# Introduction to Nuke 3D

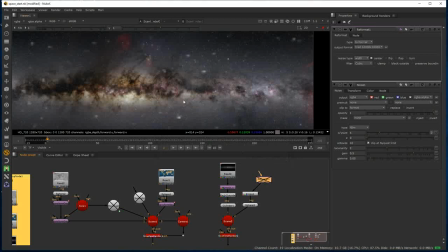And we turn that back on now, and these stars are much more as we'd expect them to be in the scene. And you can see there, when I toggle that on and off, you can see them in the 2D environment.
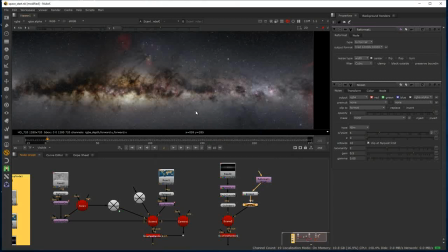Okay. So all I would need to do now is make a copy of those two nodes, and then add these into the scene, and then this other sphere, again, if I come back to my top view,
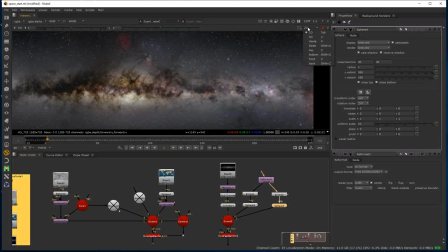I'm just going to bring this down in scale down to, say, something like 6. So if we look at the scene now, we've got the
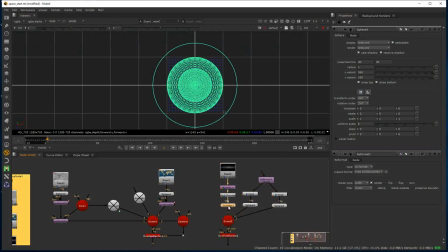we've got our outer cylinder, we've got our outer sphere of noise effects, and we've got our inner sphere of noise effects. And now what I'm going to do is I'm just going to add a bit of random rotation to this inner sphere,
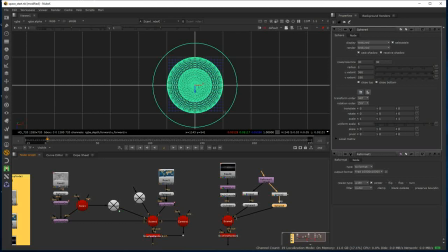just so that the patterns don't match up as being sort of uniform between the two spheres. So I'm just going to give this just some random numbers. So all I've done is I've just rotated this inner sphere just so that it looks different
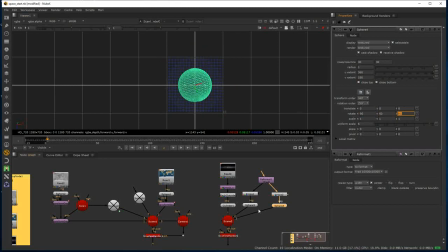to the outer sphere, so the patterns don't look like they're repeating. So again, if I just connect my viewer back to the scanline renderer and jump back into 2D view,
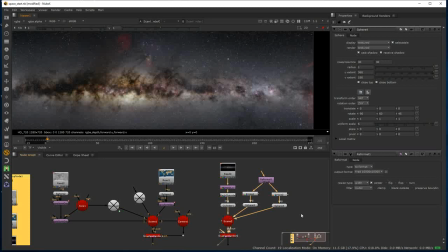you can see the inner stars there, see the outer stars there, and obviously our cylinder there with the Milky Way on it.
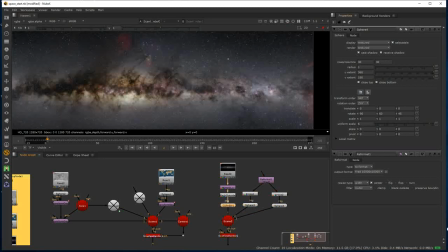Okay, so what I'm going to do now is I'm going to create an animation.
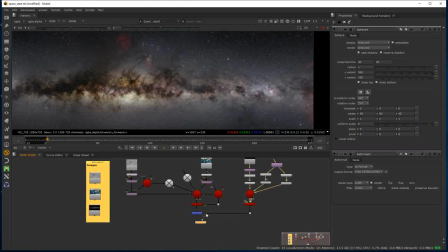So I'm going to be moving my camera within this scene just to give a bit of dynamism and also to exploit the parallax that now exists between all these 3D elements. Okay, so again, I'm going to come into my top view. I tend to use this quite a lot. I just want to click away so that I don't see.
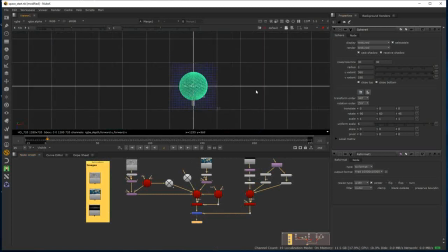In fact, what I'm going to do is I'm going to select all of those objects and just type D just to disable them for now so that I can just see this area, because this is where I obviously want to focus my camera. I'm just going to jump to the first frame and I'm going to set key. So I'm just going to clear out my properties and then select the camera so I know what I'm working with,
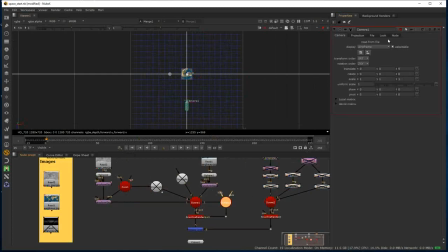and I'm going to do translation and rotation. So I'm going to set a key on the translate, set a key on the rotate, and I'm going to jump to the end frame and I'm going to shift the camera.
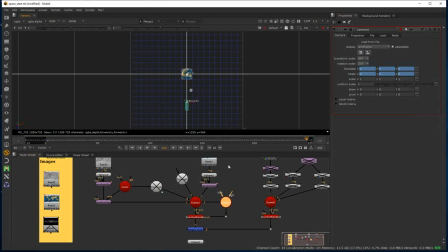So let's move it, say for example, across here, maybe something like that.
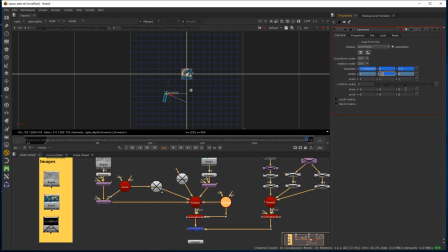And then just spin it around to something where we see both spheres within the range. Let's go with, I'll just even these up for now. I'll need to check these out in 2D in a second.
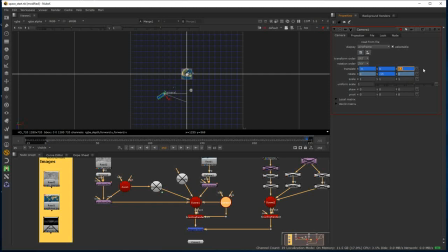But what you should see now is you should see that motion path taking place. That's definitely not right. That definitely needs to go more in that direction and probably go in a little bit. So let me just try 2.5, and that's near enough to 4.
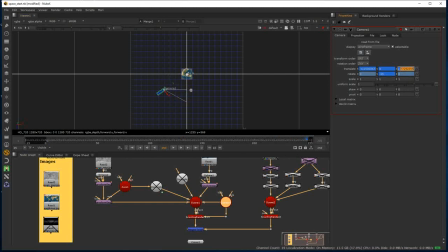I don't know why I do that with values, it's really anal. But anyway, what we can see there is a really unimaginative motion path there, just a straight move with a little bit of a rotate, but it should prove the concept of what we're trying to achieve in terms of seeing the parallax from our 3D objects.
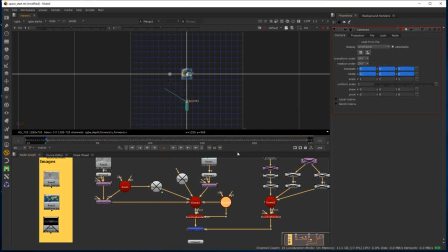So I'll just jump into 2D view, and now I'll suss these. I'll suss this out. So this is our starting position.
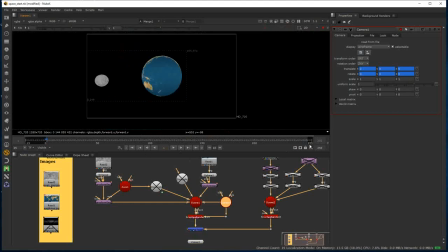This is as the camera moves around, and